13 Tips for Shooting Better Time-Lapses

If you use an electronic shutter, you're saving the camera's lifespan. Tip number nine, learn your intervals.
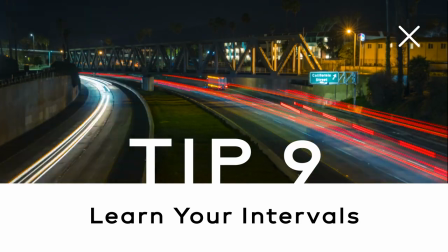An interval refers to the amount of time that should lapse between each photo.
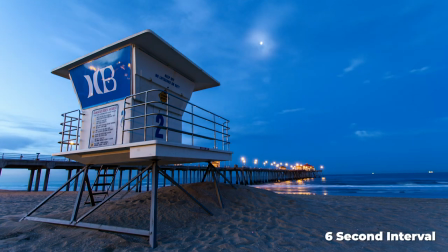For example, this sequence is shot at a six second interval, meaning that the camera fired off a photo every six seconds.
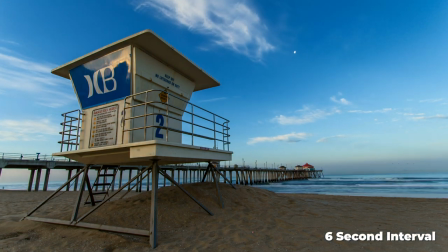The interval you choose has a huge impact on the final video, because if the interval is too short, not enough movement happens. But if the interval is too long, the movement happens too quickly. Here are some great rule of thumbs I use when shooting certain subjects.
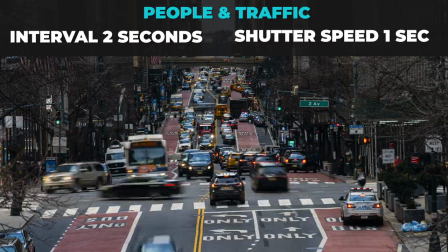People in traffic, I use the interval of one to two seconds. For clouds, I use an interval between 6 to 10 seconds.
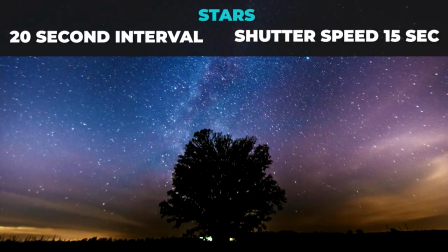For stars, 20 to 40 seconds. For sunrises and sunsets,
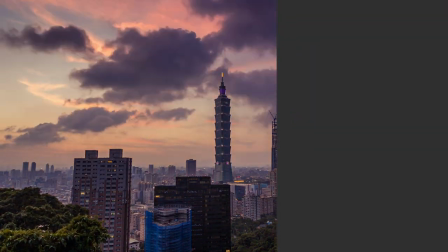I'll shoot an interval of 10 seconds and at least one hour before and one hour after the sun is rising or the sun is setting.
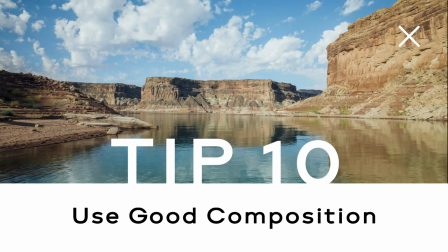Tip number 10, use good composition. Composition is just as important in time-lapse as it is in traditional photography or video.
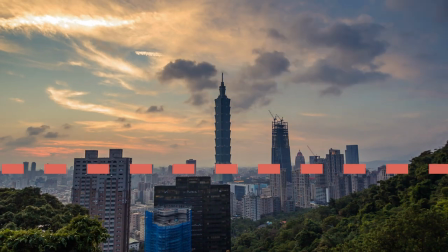And the rule of thirds is your friend, but use it with a purpose. If the sky is the focal point, make sure that it takes up two-thirds of the frame.
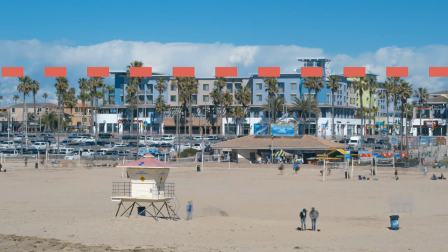If it's not, and it's a boring sky, only have it take up one third of the frame.
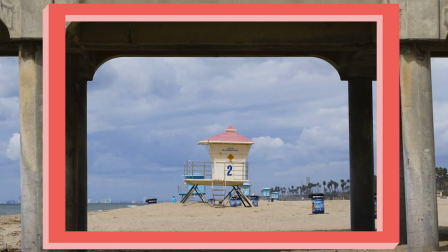You can channel your inner Wes Anderson and use symmetry, or you can find frames and shadows to create depth and use leading lines to have strong composition in your timelapse.
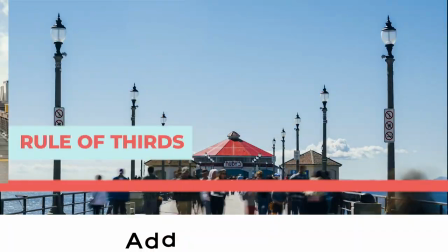If you can add them all together, it makes for an even more powerful effect. Tip number 11, add some movement.
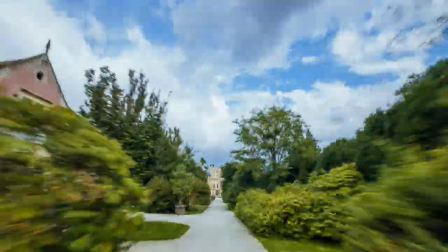Movement is a great tool to add to a timelapse to make it more dynamic and create interest. You can do this with a hyperlapse or a slider and get some really awesome camera movements.
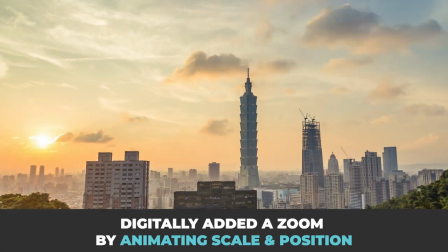But even if you don't have a slider or feel like doing a hyperlapse, you can still animate a digital zoom or a digital pan to give it some extra dimension.
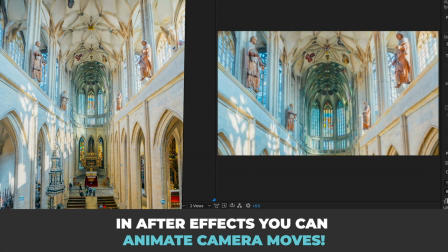Another cool thing is you can even bring a vertical time lapse into After Effects and add a 3D camera to create some really fun camera moves.
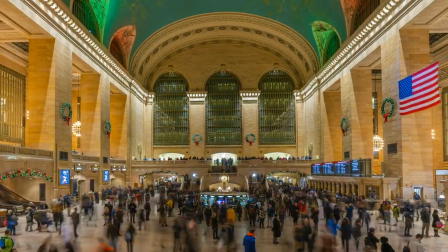Here's a static time lapse of Grand Central Terminal, but when I bring it into After Effects, I can create a 3D camera and give it a realistic tilt effect. Hat tip to Australian videographer Dave Guttag for showing me that trick. But my point here is even if you have limitations with your gear or your budget,
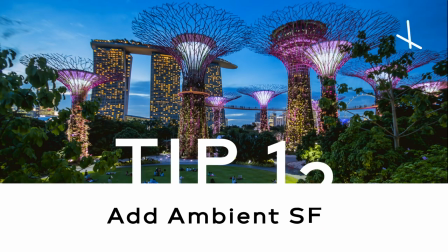don't let it stop you from getting creative. all right tip number 12 use ambient noises audio is 50 of the video experience use it to your advantage the great thing is you don't need to be a master sound designer to be able to add some ambient noises and bring depth to your videos grab your phone and record some ambient noise for 30 seconds out while you're out shooting also please note not every time lapse needs to have the most epic nordic god of thunder soundtrack or dubstep and i know I'm guilty of making this mistake in doing it.
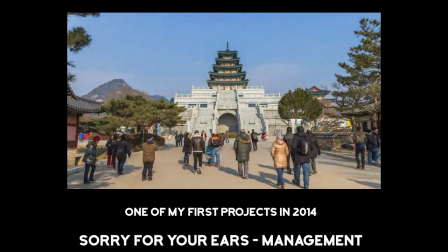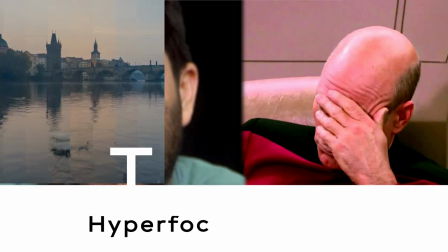I mean, ugh, what was I thinking? All right, tip number 13, calculate the hyperfocal distance.
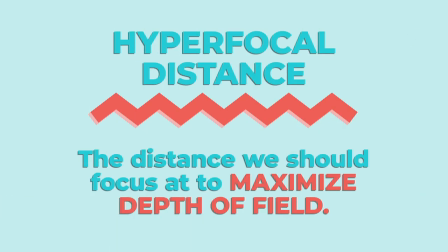This is a big one. The hyperfocal distance is essentially the distance we should focus at to maximize our focus.
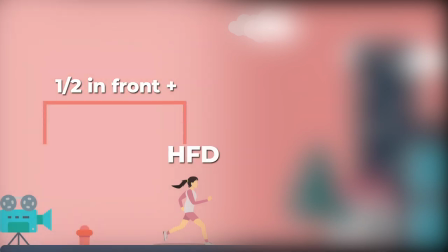It basically is the distance where everything one third in front of our camera and our hyperfocal distance is acceptably sharp and in focus,
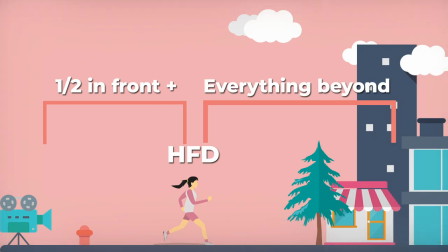as well as everything beyond also being acceptably sharp and in focus. It sounds really difficult and I'm sure the math really is, but there's an awesome free app called Focus Finder that allows you to plug in your camera body,
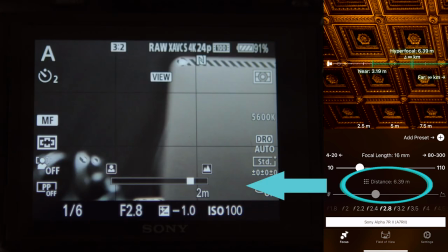tell it your lens, and it'll tell you the hyperfocal distance of your setup. Then you just dial that into your focus wheel and no more blurry timelapses.
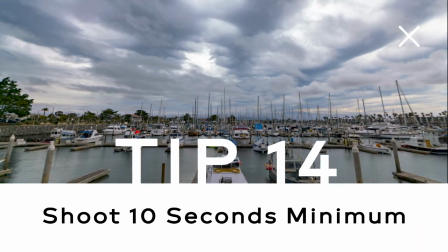Bonus tip number 14, shoot at least 10 seconds of timelapse.
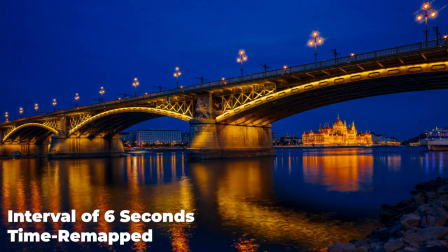The reason why is it's way easier to have more footage and speed it up than it is to try to slow down footage that you
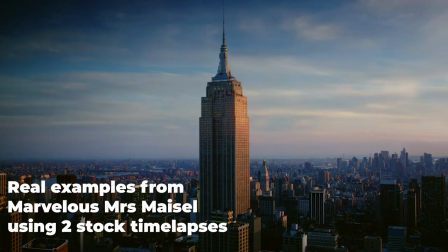simply don't have and also if you ever try to plan on selling stock footage 10 seconds seems to be the sweet spot these will often get used as
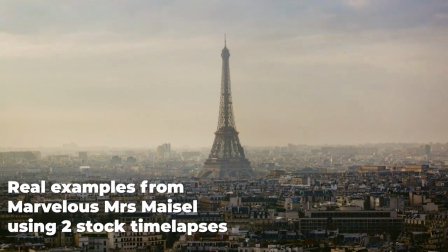cutaways or establishing scenes on tv shows some commercials tv ads tv displays at best buy whatever they typically only want three to 10 seconds of a clip at a time and that is all i can think of for now if you have any tips that i didn't mention please leave them in the comments below i'm always keen on learning new things that maybe I'm not thinking about. And if you learned anything from this video, please be sure to subscribe because I'll be sharing more time-lapse and hyperlapse tips and tricks.
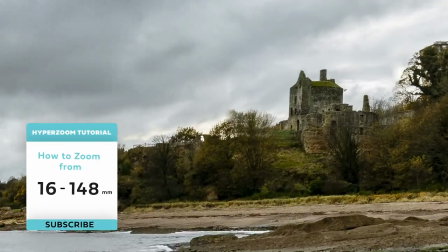Let me know what you'd like to learn about. Otherwise, in my next video, I'm gonna be showing you how to do this cool hyper zoom effect.
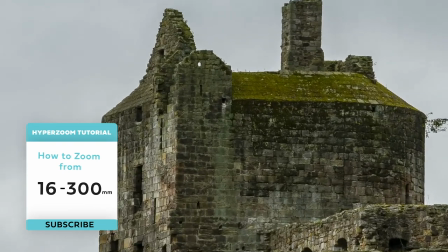My goal with this channel is to share things that I'm learning and passionate about.